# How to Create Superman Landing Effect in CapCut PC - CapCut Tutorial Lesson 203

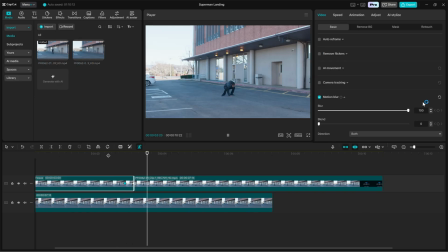(4:07)
Motion blur sells the speed and makes the landing feel heavier. Now, let us add impact effects.
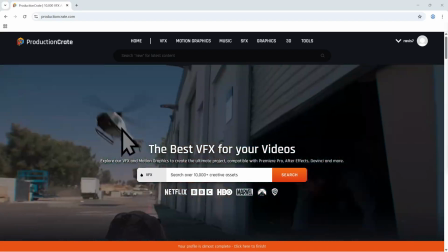(4:14)
I use Production Crate for shockwave and earth shatter overlays.
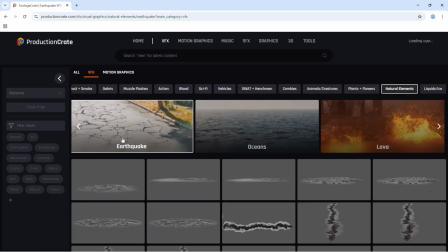(4:18)
Go to the link in the description and download two clops, a shockwave dust clip,
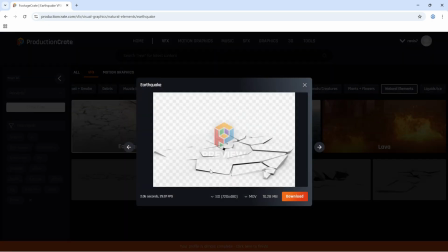(4:24)
and an earth crack overlay that matches your ground texture and lighting.
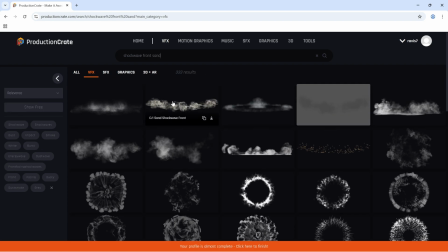(4:29)
In my case, I am downloading these two elements. Check out their names from the description.
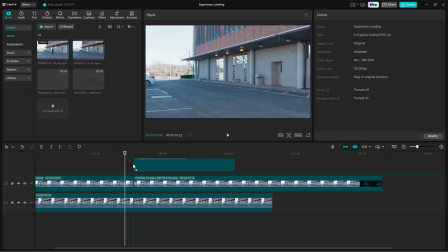(4:35)
Import it into CapCut and place it on a layer above the frozen background but below the isolated character.
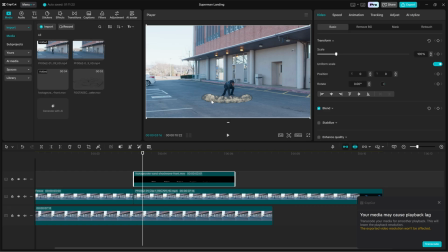(4:42)
Or, if the effect should appear in front, place it above the character accordingly. Trim it so the visual starts exactly at the frame of impact.
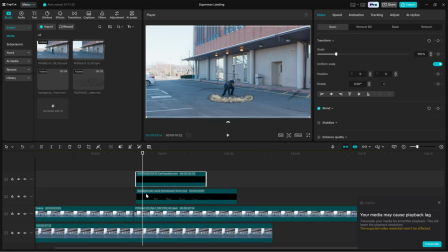(4:52)
Scale and position the shockwave so it sits on the ground beneath the actor. In the right side editing panel, change the blend mode to screen or add. Screen works well for removing black backgrounds. Add gives a brighter blast.
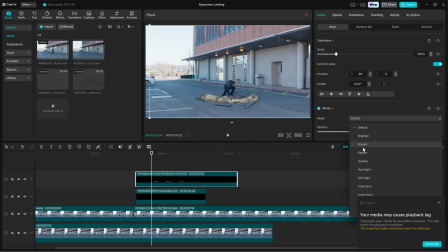(5:07)
Pick the one that blends best with your footage. Reduce opacity slightly if the overlay looks too intense. Play the clip and adjust the timing so the shockwave expansion coincides with the moment the character meets the ground. If the earthquake clip is short, but you want the rumble to stay,
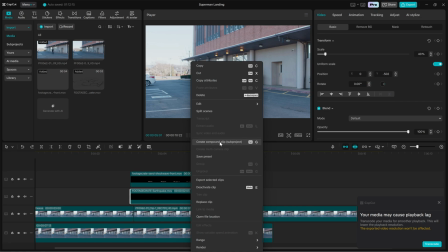(5:27)
right-click the shockwave layer at the frame where it looks best, choose Edit, then Freeze.
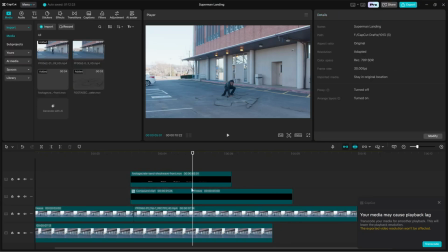(5:34)
Drag the frozen frame out to extend it for as long as you want the ground to remain disturbed. To make the landing feel physically present, we need Camera Shake. Open the Effects panel and search for Shake.
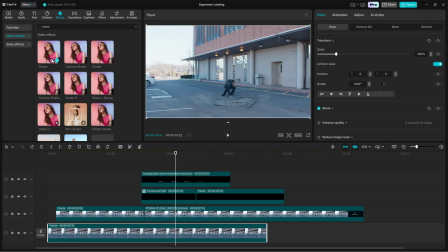(5:47)
Drag the Shake effect and align its start at the exact impact frame.
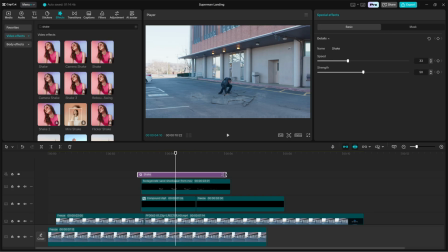(5:52)
Set the duration to a short burst, typically 0.3 to 0.6 seconds. For settings, start with Speed at 5 and Strength at 8. Play it back and adjust. Reduce strength if the shake is too violent, or increase speed if you want a faster jitter.
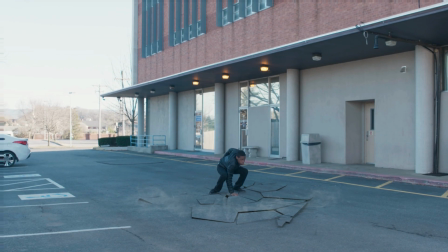(6:11)
Sound design ties this whole effect together.
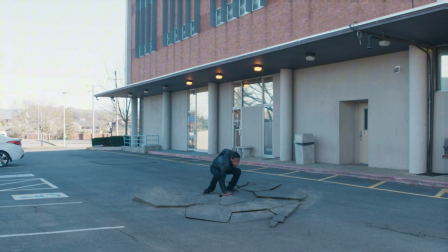(6:14)
Import a low frequency thud or punch impact layered with a rumble.
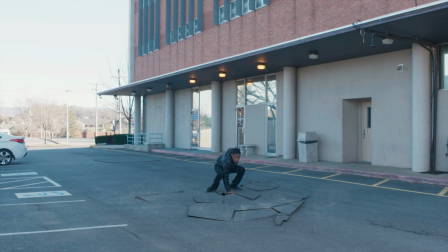(6:20)
Add a short whoosh or wind slice that precedes the impact to suggest the character's descent, and time it so the whoosh ends right before the shockwave. For polish, color grade the scene slightly. And that's the full Superman landing effect from shooting to final grade.
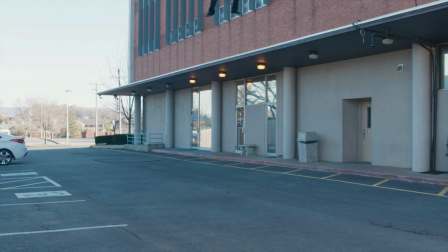(6:38)
If you found this tutorial helpful, make sure to give it a thumbs up, share it with your friends, and subscribe to Edit in Minutes.